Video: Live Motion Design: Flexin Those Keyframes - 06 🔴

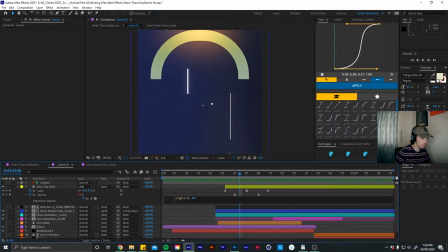Let's adjust that a bit, maybe say like 6.
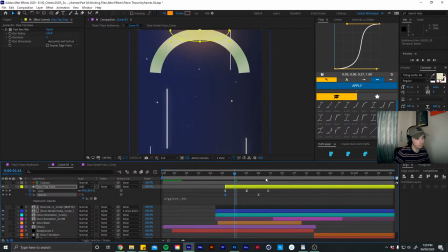I'm also going to add a keyframe for the blur radius.
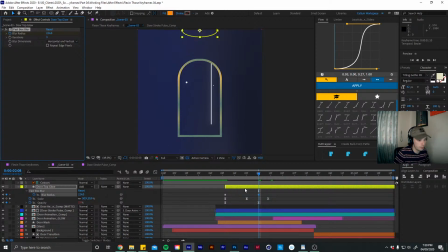And just crank this up a bit as well. Just want to try and make it look a bit smoother as it fades out because it's a bit too obvious.
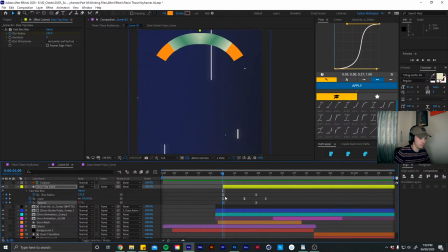Cool. Let's set the opacity to 50. So just a little subtle effect. Cool. Again, I'm just going to change this number to 4.
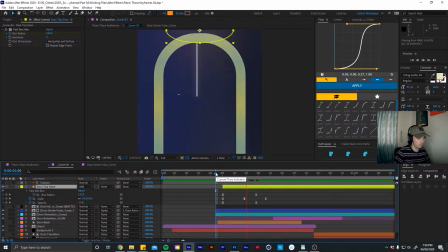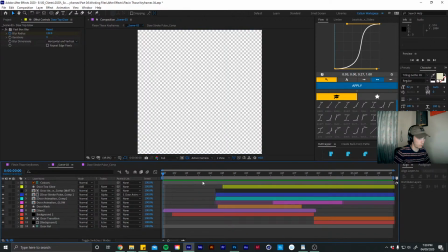Cool, that will do.
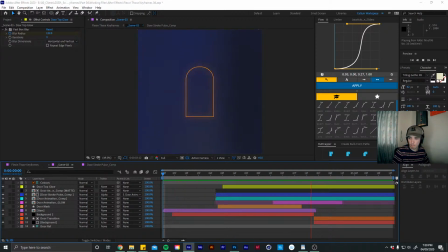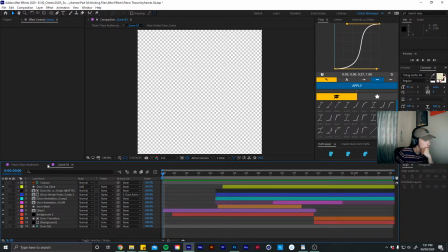Right. Another thing I wanted to work on, or I wanted to add, was
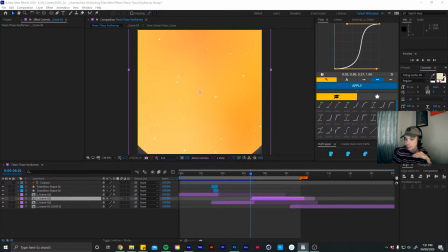let's have a look at my list.
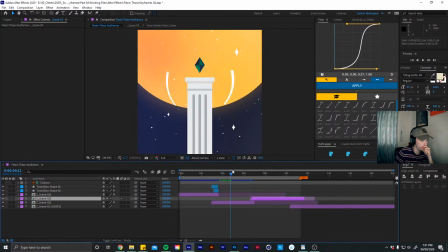Okay, so in this part here, let's work on scene 2.
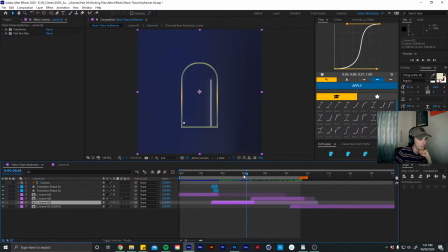Yeah, so for the most part, this is like all the animation is pretty much done. Yeah, so we are almost there.
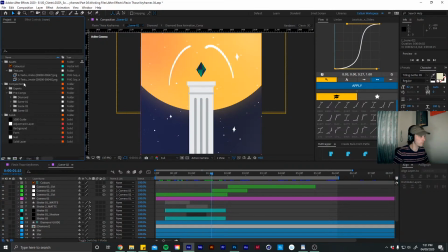So in this scene, I'm going to add a adjustment layer.
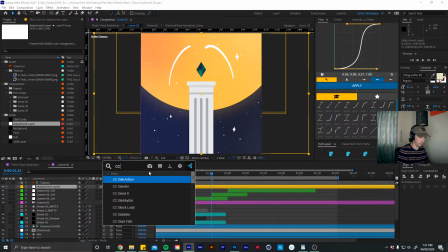Set this up. I'm going to add a CC lens effect,
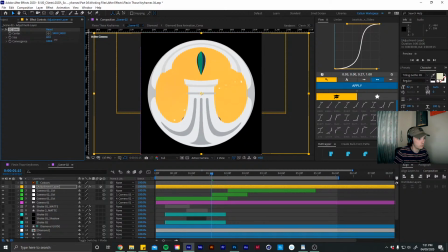and this sort of adds this like cool kind of fisheye warping effect.
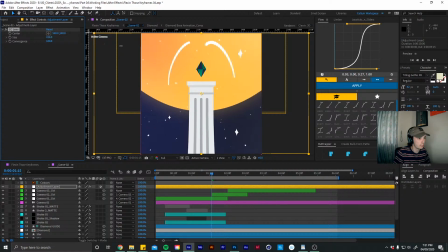I'm going to use it to try like add some depth to this scene. And you can see if I sort of subtly apply it, we get this like cool fisheye effect around the outside.
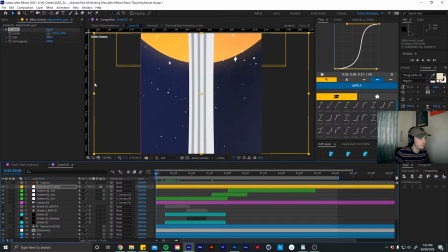So adds a little bit of something to the whole scene.
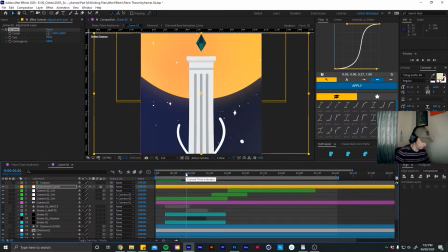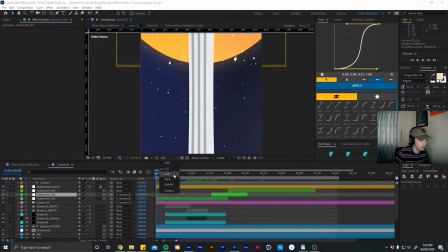And it's quite intense, so it's probably going to make this scene go quite slow. Let's see how that looks.
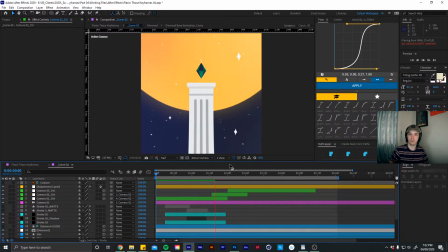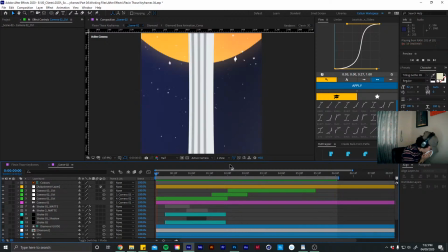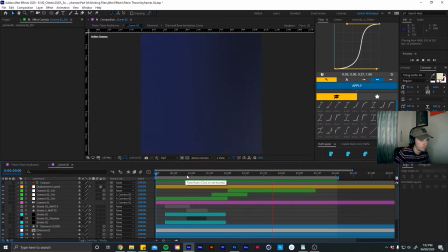Yeah, cool. Quite like that.
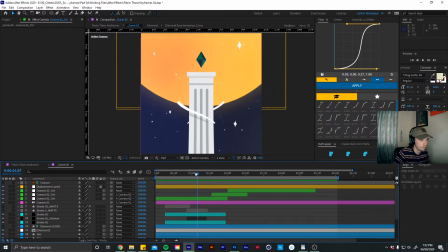Kind of quite subtle, but add some more depth to the scene.
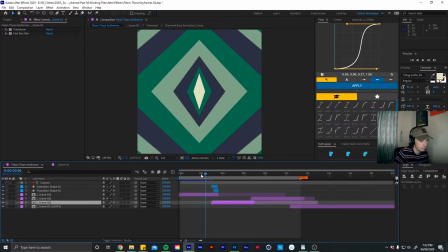Let's see how it looks out here.
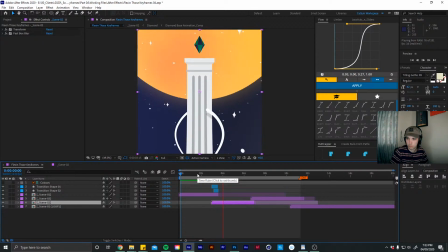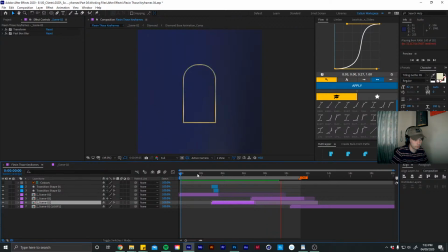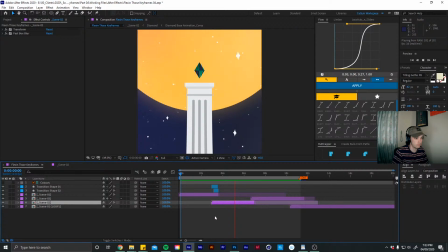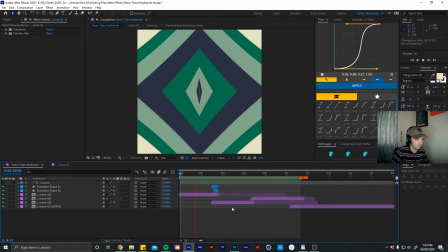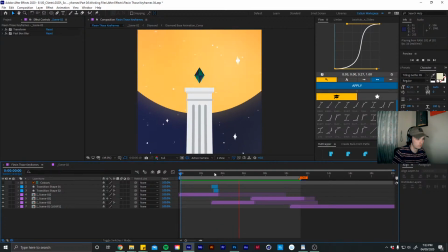Cool.
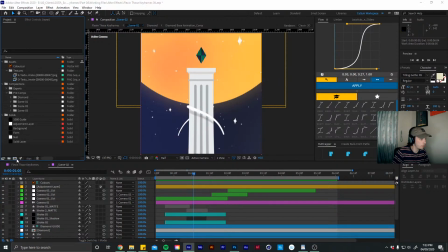Another thing I'm going to do is let's create a new comp and call this blur map comp.